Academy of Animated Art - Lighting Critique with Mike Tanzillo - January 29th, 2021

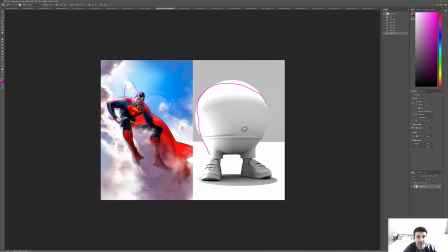16:32 This feels a little bit broader, and I would challenge you to tighten that up a little bit and just kind of keep it to like that quadrant of him. And then we can like have the shadows kind of kick out a little bit more. The shadows also feel like the light is coming from directly above,
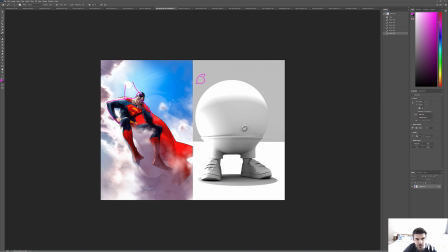16:49 and really it should be back, like it should be back over here shining, and so the shadow should pitch forward. And and then within the hardness too, we've got kind of a double shadow thing that's happening on the ground,
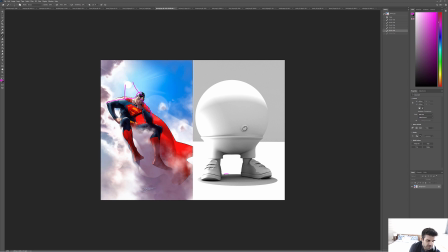17:02 which doesn't normally happen with sunlit scenes because of the nature of the sun being the single light source and casting one shadow. So so I would start there, and then we'll go from there.
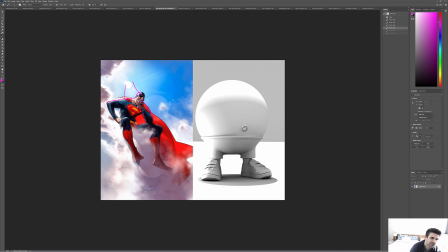17:20 And then of course the other thing would be, I was gonna say, like, it's cool the way that this red cape is pushing some red light in there, but we'll get there another time. I really just want to focus you in on those main points out of the gate. All right, Hannah.
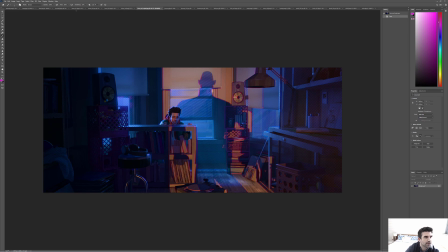17:34 So we've got let's see, we got your night. Wait, let's see. Okay, Hannah. Yeah, these are your three different lighting situations.
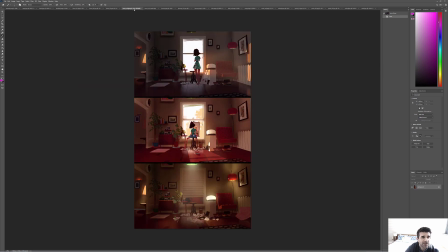17:41 I think it's really cool. I think it's really cool what you're doing. I love your reference.
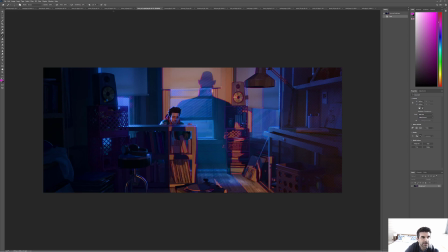17:47 So let's start with the nighttime one, because this one stood out to me. So in your nighttime one, like, I really love the color of this. So it's nighttime allows us a huge play on the type of night color that we determine. This is very crisp and clean and saturated blue with some,
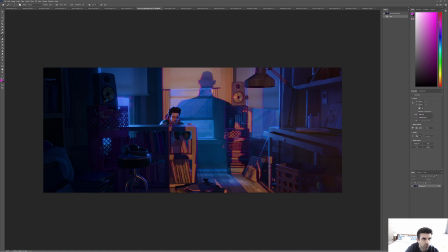18:07 less saturated oranges, but definitely saturated.
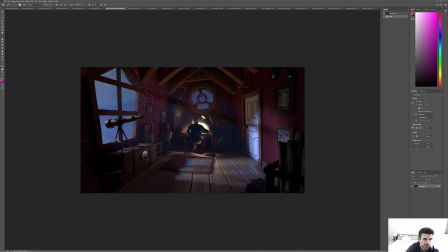18:12 I think for yours in the darks are going more like neutral dark. I would challenge you to push more of that blue,
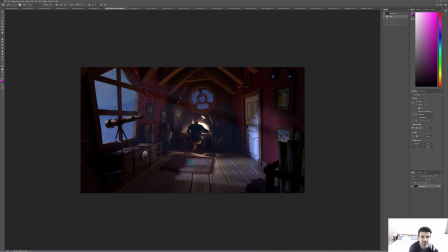18:24 that strong, crisp blue into your scene and see where that goes, and then allow the warmth of this light to really play off of that. Now, one thing I really like is the subsurface, or whatever you got going on in her hair here. The fact that we can kind of see that light kind of glowing through is really nice.
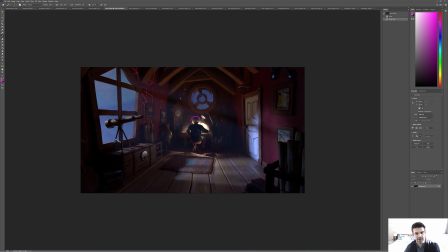18:41 I also think that you could potentially hit a little rim on the edge to help define her silhouette, and on her shoulders too, to kind of really play that up. I think that's where I'd go with this one.
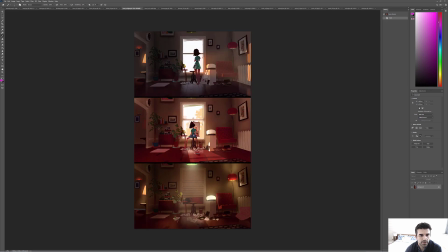18:58 And then for these are so nice, just like beautiful, like, notice this like beautiful glow around the window.
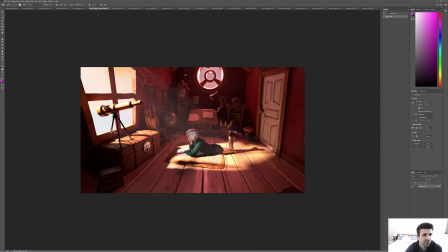19:06 It's really lovely.
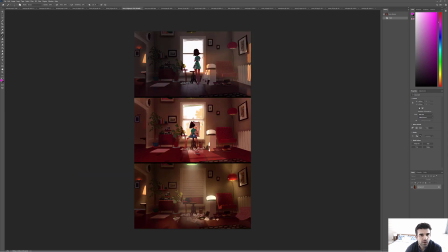19:07 So for that, like, let's take a look at those as the reference point for just outside the window. Like, we can kind of see, all we see is really just like a subtle silhouette, but in this one it's just like pure blown out.
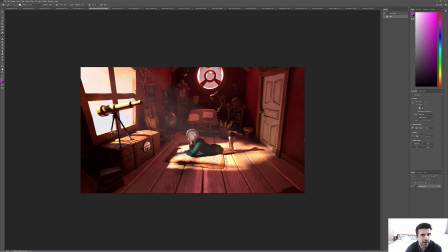19:22 Now in this example, it's a little darker, and I think we can go brighter with it.
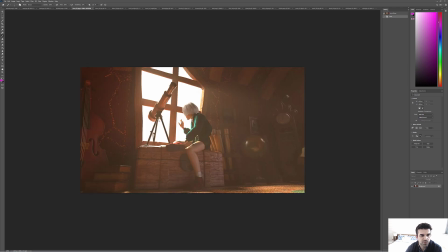19:28 This one's nice and blown. I think that one's good.
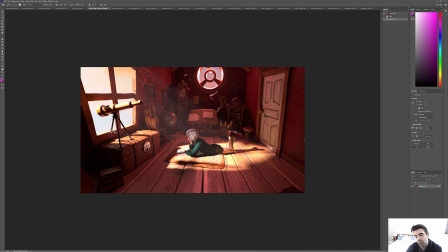19:30 But for this one, I think you can push this brighter, because the sky would definitely be brighter than this on an exterior scene around this time of day.
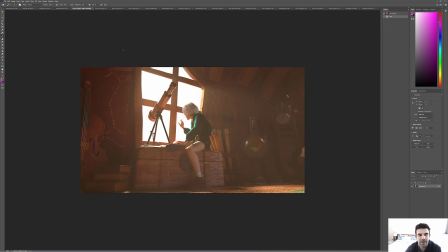19:39 It wouldn't be as bright as this one, but it would be brighter than this.
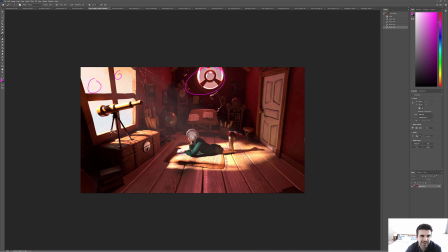19:43 I think this level, maybe that cloud level, should be what's over here, and then this side should be brighter. In terms of the lighting on this one, it's a great setup.
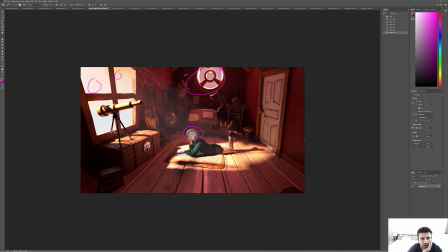19:56 I think that's working really well. The thing that I think her hair can go brighter. especially because I'm seeing it as bright as it is here, and as bright as it gets up here. I think that you can push the key side of this a little bit more.
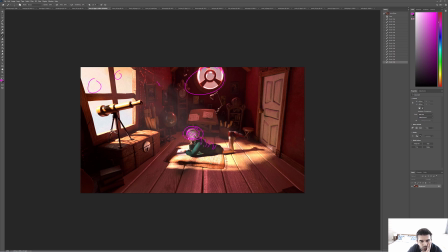20:15 And I'm wondering if you can, I think you can push some more warm light on her back, maybe as a rim to get her to pop off a little bit. Because I see the light coming in here, but like this light would be bouncing up on her. It would be bouncing from all kinds of angles and really kind of just like,
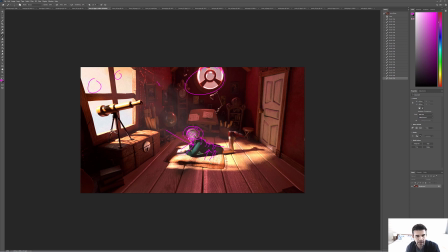20:30 she would just kind of be basked in this warm light. And I'm not feeling that entirely. So I think you can push some more bounce in there, and I think you push a little bit more rim light on her as well.
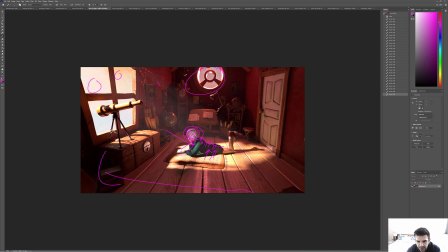20:41 These areas look really nice. I like the specularity right in there. Yeah, and same thing back here. Maybe just like a little more bounce light pushing up from this region onto this wall and that door.
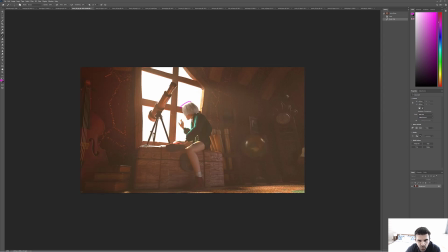20:57 Would be really good. And then as far as this one goes, this looks nice. I just think we can pull. I'm wondering if we can pull some of the haze off of this part of the image to get their contrast, the black points down a little bit more. It's just because like overall,
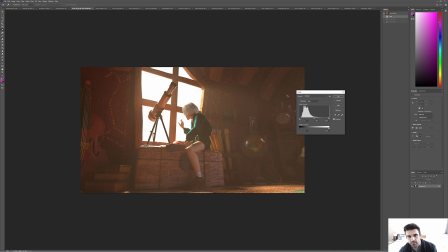21:17 overall, I'm not seeing any like darks, like anything like in that region. And I think even just making that subtle shift allows this stuff to be still hazy, while
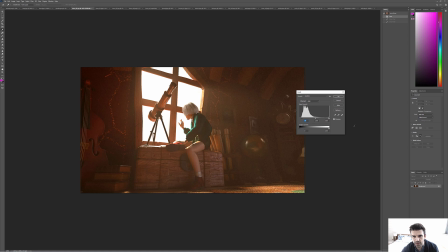21:32 allowing the character to stand. So like just that little bit of extra darkening, I think, would help out a lot. I'm wondering if you can't get a very subtle reflection on the window because she's like touching it.
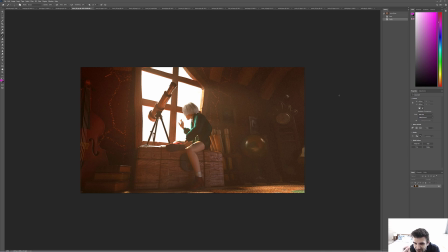21:46 It'd be nice if you could see like maybe a touch of that. It'd be tough with that amount of brightness. I'd have to double check reference to make sure that's even something that happens. But the other thing I wanted to say about all three of these is they have, and this could be intentional, but like these look like they have the opportunity for a lot of noise.
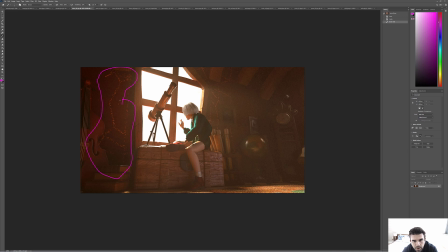22:06 So I'm not sure if those are, I'm sure those are by design, but I would just like those little dots, as an artist scare me, but that might get cleaned up with future iterations. So, a good job there. Oh, and also like watch the specularity in the sock there. My note there.
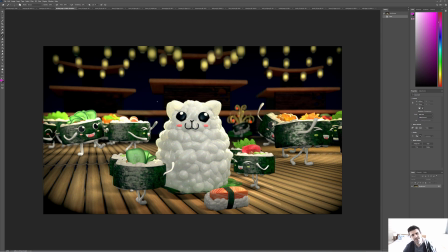22:26 All right, Donika. This is good. I think you can. I liked it better with the more saturation in the environment. I think we're losing some of the mood by not having that there.
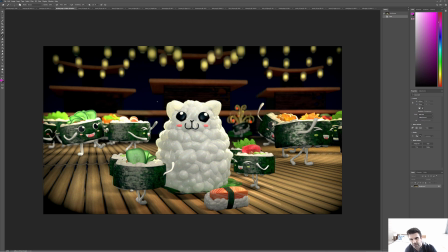22:41 Yeah, but I mean, the shadow, the contact points are getting better. Those look good. Specularity looks better on all them. I would just say, yeah, let's use. You were doing a good job last time of using these light sources as an opportunity to really infuse some more color in the scene. And I would encourage you to continue doing that.
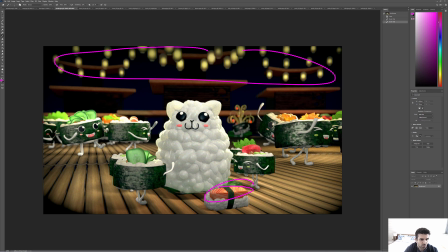22:57 I hope my comments about like getting the sushi back in line with like a natural sushi color didn't encourage you to change it too much, because I think you were really onto something good. So I would encourage you to go back to that iteration. All right, Dani.
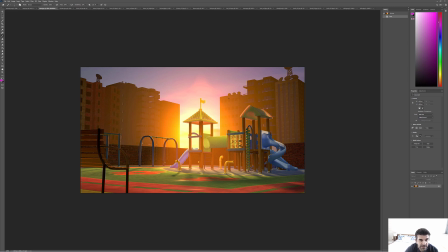23:12 This is looking a lot better. I think you can soften this edge a little bit, but I think that lens flare looks really good. And this makes a lot more sense. I'm seeing the darkening on the foreground, and I think that really, really helps out a lot. And I'm wondering if we couldn't go further with it, like because these poles look a little flat in there.
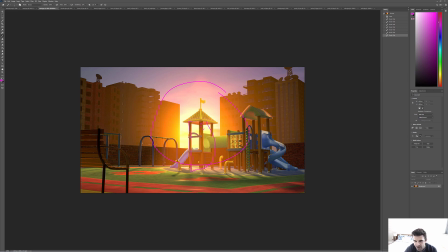23:31 I would like to see it darker near us. The slide's looking a lot better. Yeah, I think this is coming along really well. I think we're just now at a point of really just adding that detail stuff. Like I said, darkening in there, and maybe reduce the amount of subsurface on that.
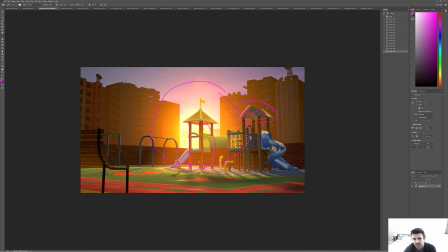23:50 That feels a little bit small. But then it'll just be a matter of keep going in and keep seeing how much dirt and grime we can kind of paint into this and really get that level of detail that we're looking for.
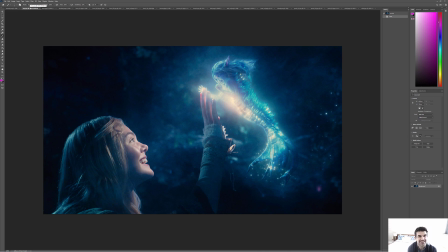24:04 Amy, welcome to the group. I'm very sorry that we did reverse order on you today and you had to wait all the way this time. But this is great. I think this is a really beautiful image. I haven't seen this one before, and it's really lovely. And the things, I mean, your breakdown of it was really good.
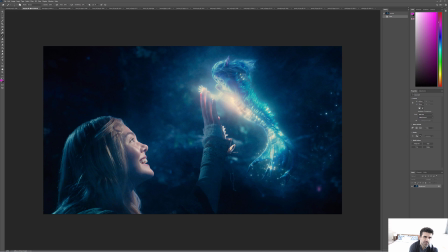24:24 But the thing that I'm thinking about is because this is a CG character and a CG effect, like there's some tricks they did to really to do some interesting things.
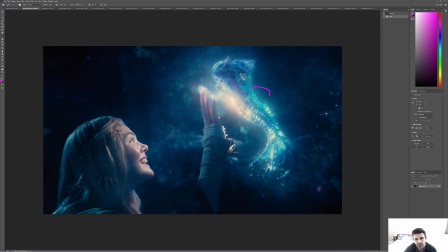24:36 Number one is that if you're thinking, like, think about this practically. If there's a light source here and a hand here and a face here, there would be some occlusion of shadow on her face, but we're not seeing that.